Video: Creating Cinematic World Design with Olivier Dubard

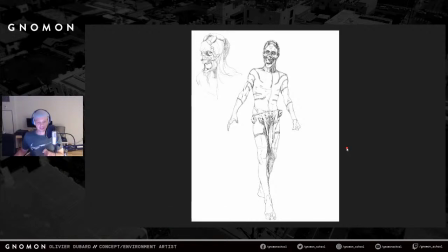So what I was talking about earlier, right? That question that person was asking, if I sometimes go into 3D. For this character, I knew exactly what I wanted, and I had the choice of not drawing anything.
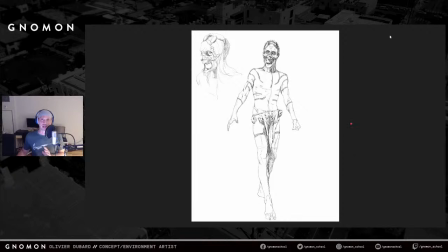I knew exactly what I wanted. I wanted a skull for a mask. I think I wanted to put some long hair originally, and then I was thinking, maybe if they're just shaved and just covered of tattoos, that'll do it.
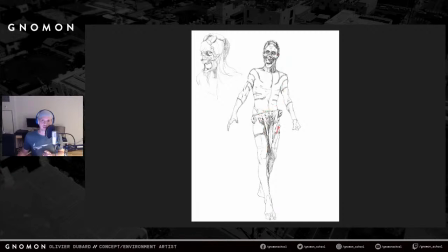They'll look crazy. And then a little piece of cloth here, and then maybe cat skulls, because since they're crazy, maybe they collect cat skulls or whatever, and then they don't cut their nails or whatever.
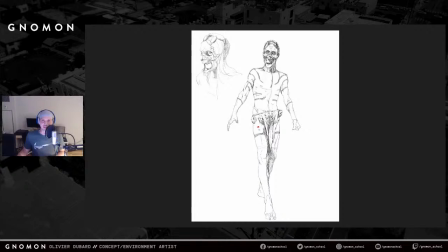Try to make them look kind of nasty. So that's what I had in mind. But for this project, I was like, well, I have time and I like to draw, so I did a drawing, and I only did this one. That's the only one I did, right? But technically, I didn't have to do it.
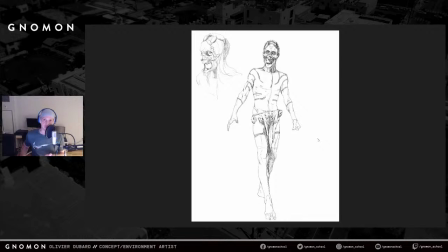What I could do for that is exactly what I did for the other character, is to go directly into 3D, and that's what I ended up with.
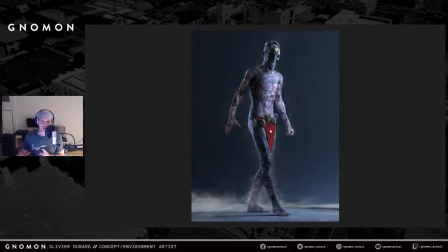Really, it's the same thing. So I sculpted the little skirt in ZBrush, and then I think these is probably I think it's Kid Bash from somewhere, and I sculpted the mask in ZBrush,
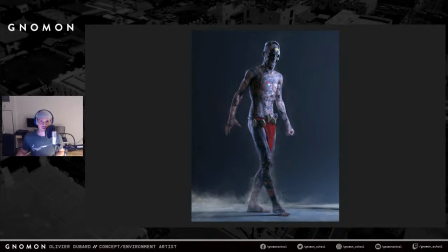and then I went on the internet and I was just looking for tattoo pattern and whatever drawings or that I could find, and I created the texture separately. So I created, for example, a different normal map, so I could get those little bumps, because if you look at people that are tattooed,
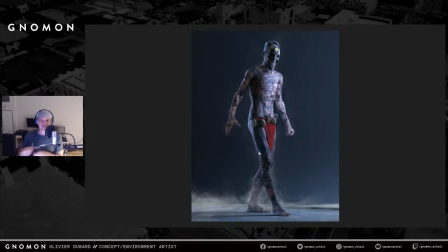it's kind of a bit elevated, right? It's not completely flat. So I wanted to give it a bit of life. So this character was really fast. I had the idea, and I was like, that's what I want to go for, and I just went for it, and it was done. It was done in like a day or something.
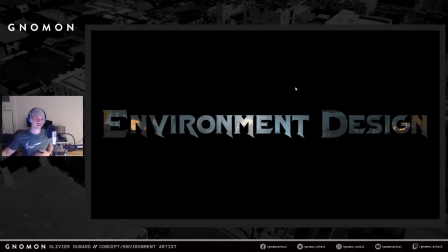All right, environment design. So it's cool to have characters and all, but they need to live somewhere, right? They need to, that's where they live, that's where they do their sacrifices, and that's what I'm gonna show you now.
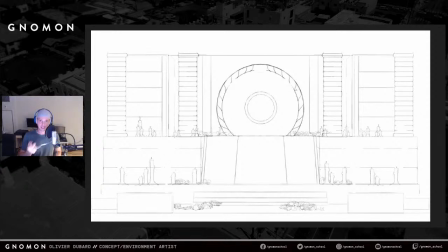This was my first sketch, and for that, I did do a lot more drawing, because I was not really sure. And to go back to that questions, I was not sure what I wanted to do, so I was like, the best thing to do is just,
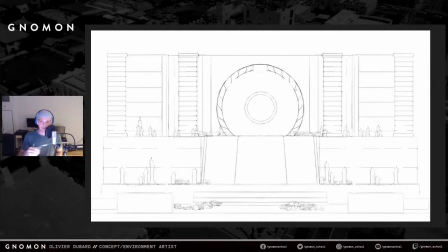start drawing, get references, get images, and I started to just do a front view of my first initial idea. The first thing I was thinking of was maybe it would be a temple, and what I wanted to do was this door would open,
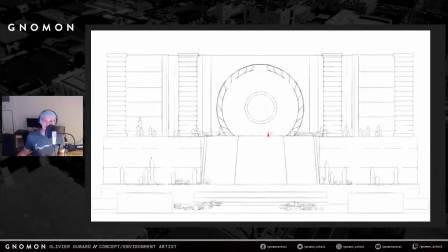and then our hero, the death dealer, before he becomes it, would sit here, for example. This door would open, and then the fanatics would come from behind, and there would be smoke and stuff. And I'd be, oh, that'd be cool. So there's like skeletons on the floor, and then there's candles, and I'd be like, oh, that's just pretty cool.
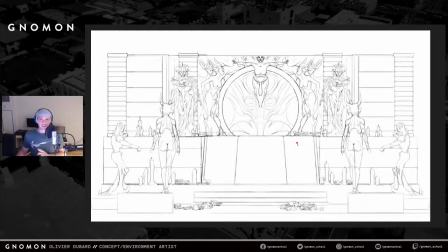So I kept that. I was happy with it. Then I was thinking, all right, maybe I can push it a bit further. How about I put sculptures everywhere, right? So I put ladies, boys, demons, and then more ladies on the wall.
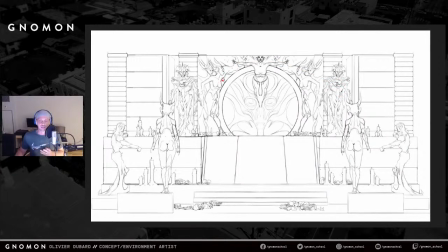And I was like, okay, maybe that's a bit too much. Maybe I'm losing myself here, right? But it was still in the conception. It was still in sketching. I was still exploring ideas. So I was like, it's okay if I go crazy for a day, right? It doesn't matter.
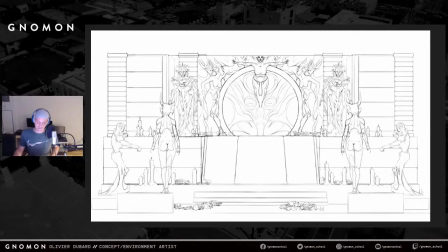I can always pull back on it. So I had fun with it, and I was like, it's not gonna work because there's too many human figures. If I put more human figures in the set, it's not gonna work. So I pulled back a little bit, and I was like, maybe I can just keep 2 statues.
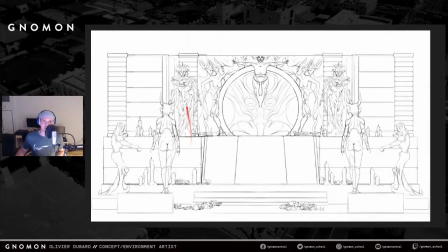Maybe I can only put 2 statues on each side, right? So I think it was here and here. I was like, okay, maybe I can just keep those ones.